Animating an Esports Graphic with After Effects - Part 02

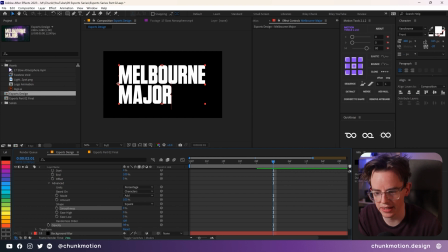239s
If we drop this down to 0 instead and we adjust the opacity down to 0, it means that when we alter the start, all the letters just suddenly appear rather than fading on, which is going to be really nice for that kind of sudden appearance for this text animator.
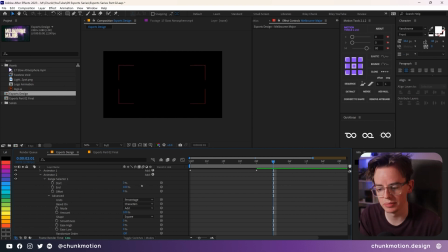253s
Now we could try and animate the start property to be in time with that first initial text animator, but if we want to alter it later on, it's just going to be more keyframes to have to manage. So this is where an expression on the start property here, linking it to the original text animator, is going to be very nice.
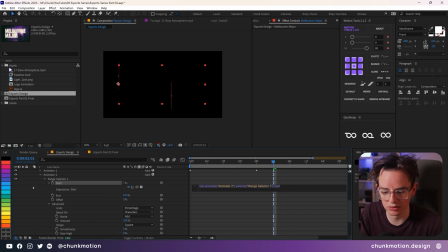270s
I'm going to add an expression to the start property by alt-clicking on the stopwatch here, brings up all this, and I'm going to just backspace that up.
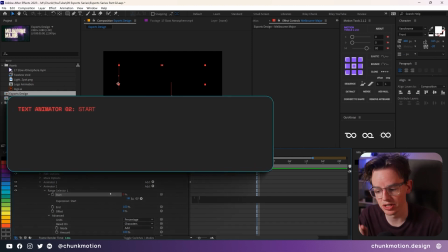276s
The function that we're going to be using in this expression to link it to another property is called the linear function. And the first property that we have to assign in this function is a property that we are looking at. At the moment, we want it to be referencing the offset. So I'm going to click off for a moment. It's going to shoot out an error message just to reveal that offset property in our timeline.
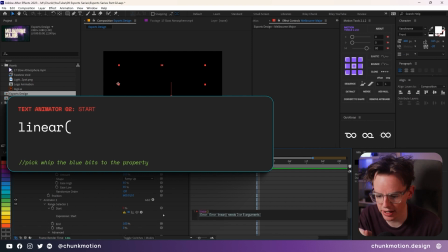296s
Diving back down to the expression, I'm going to put my mouse cursor in between those two brackets, and then using the little pick whip that is down here by all these other expression controls, not the one in the parent and link column here, I'm going to pick whip the offset property,
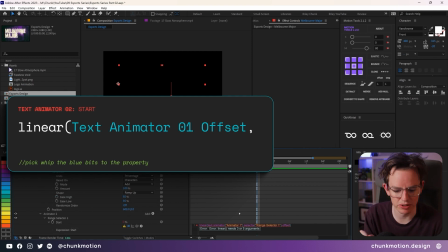310s
just bringing it up so we can start to scroll, and that just brings in all the necessary complicated text to fulfill that. Now the range that we want this text animator to be referencing off, that's the idea behind this linear function.
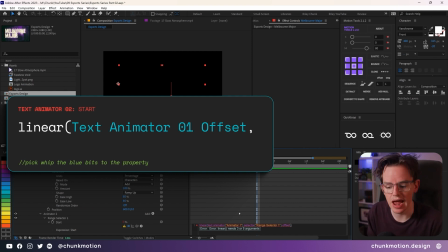323s
We can specify a range for it to look at in this offset property, and then we get to replicate our own range in the start property. The offset is a little bit finicky in that kind of, it starts at negative 100 but goes to positive 100.
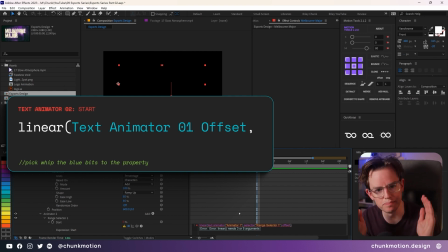339s
But the range that we are after here today is just that little middle portion where the text is appearing halfway. Each letter is about halfway point. And that turns out to be negative 50 to positive 50. So not the full range, but definitely part of it. And it's mirrored on both sides.
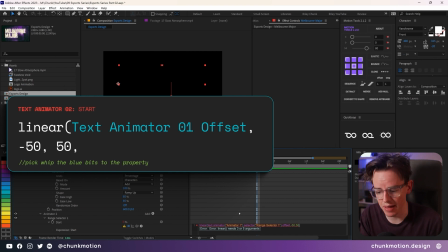355s
And what we want that negative 50 to positive 50 being mapped to the start property is 0 to 100. So we just get to animate the entire text in the start second text animator.
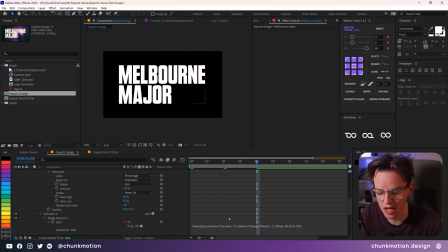367s
Clicking off was a bit complicated to try and explain, but you'll be able to see that when the offset is at positive 100, the text animator in the second text animator is also at positive 100. Even if we start to reduce the value of this text animator to 50, you'll see that it's still set to 100, but as soon as we start to go up a little bit higher,
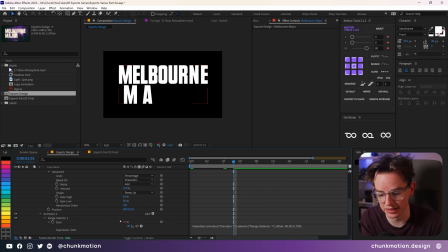387s
the text animator, the second one at least, starts to reduce. And you can see that that is in tandem with the first text animator.
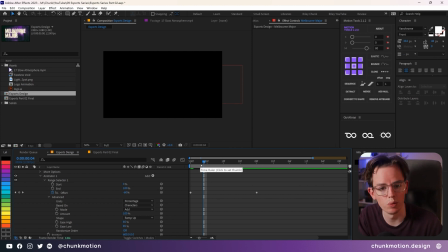396s
The great thing about this now is that each letter appears at the midway point of that first original text animator, and you get this really cool slick effect.
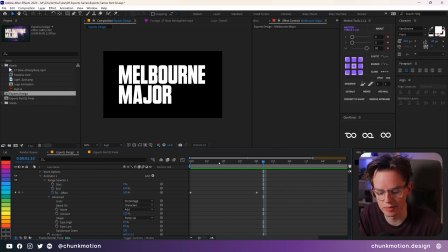407s
And that's all being driven by these two keyframes and these two text animators, and I think that is really neat. This is stuff that you can tweak around, and if you move this around to make it a bit longer, the other expression, the other text animator is automatically keeping up to speed with it.
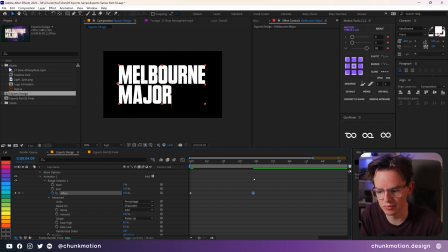423s
So I'm just going to pull that back down, maybe to around about maybe 14 frames or so.
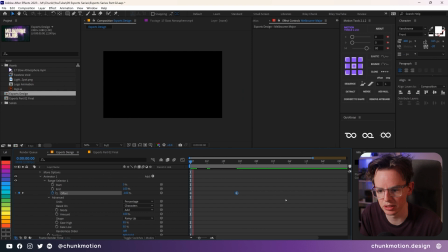428s
We can see how that looks. Makes it a bit more prompt. Yeah, that looks nice.
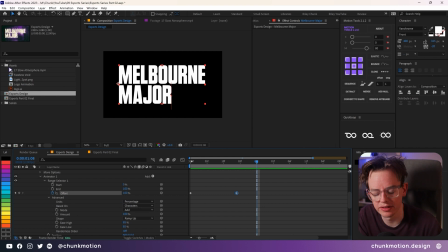432s
One thing to note, of course, is that there's a lot of time wasted at the very start of this animation where it's going from negative 100 to negative 50.
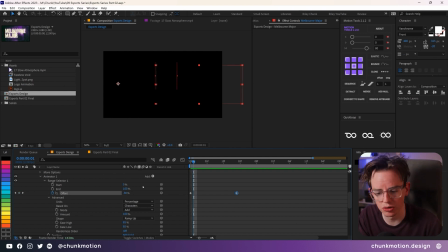439s
None of the text is visible yet, but it's still going through each of those frames waiting to be able to draw something. So what I can really recommend is instead of starting at negative 100, just changing this to negative 50, which means that the very next frame, text is going to start to reveal itself.
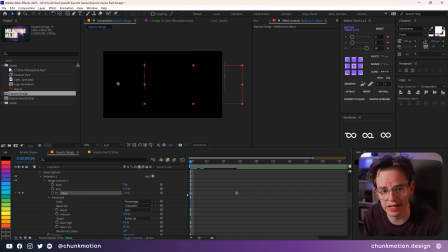454s
And it gives you a better representation of when your text actually starts to animate and starts to become visible.
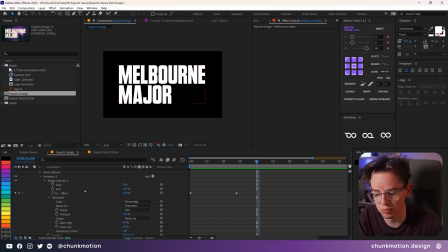460s
Looking great. Now with this system set up, we can just copy and paste this onto the other text that we have currently, which is the welcome to the text that we have just above this title. Well, I'm going to ripple these up, and I'm just going to select both of these text animators and hit Control C or Command C if you're on a Mac.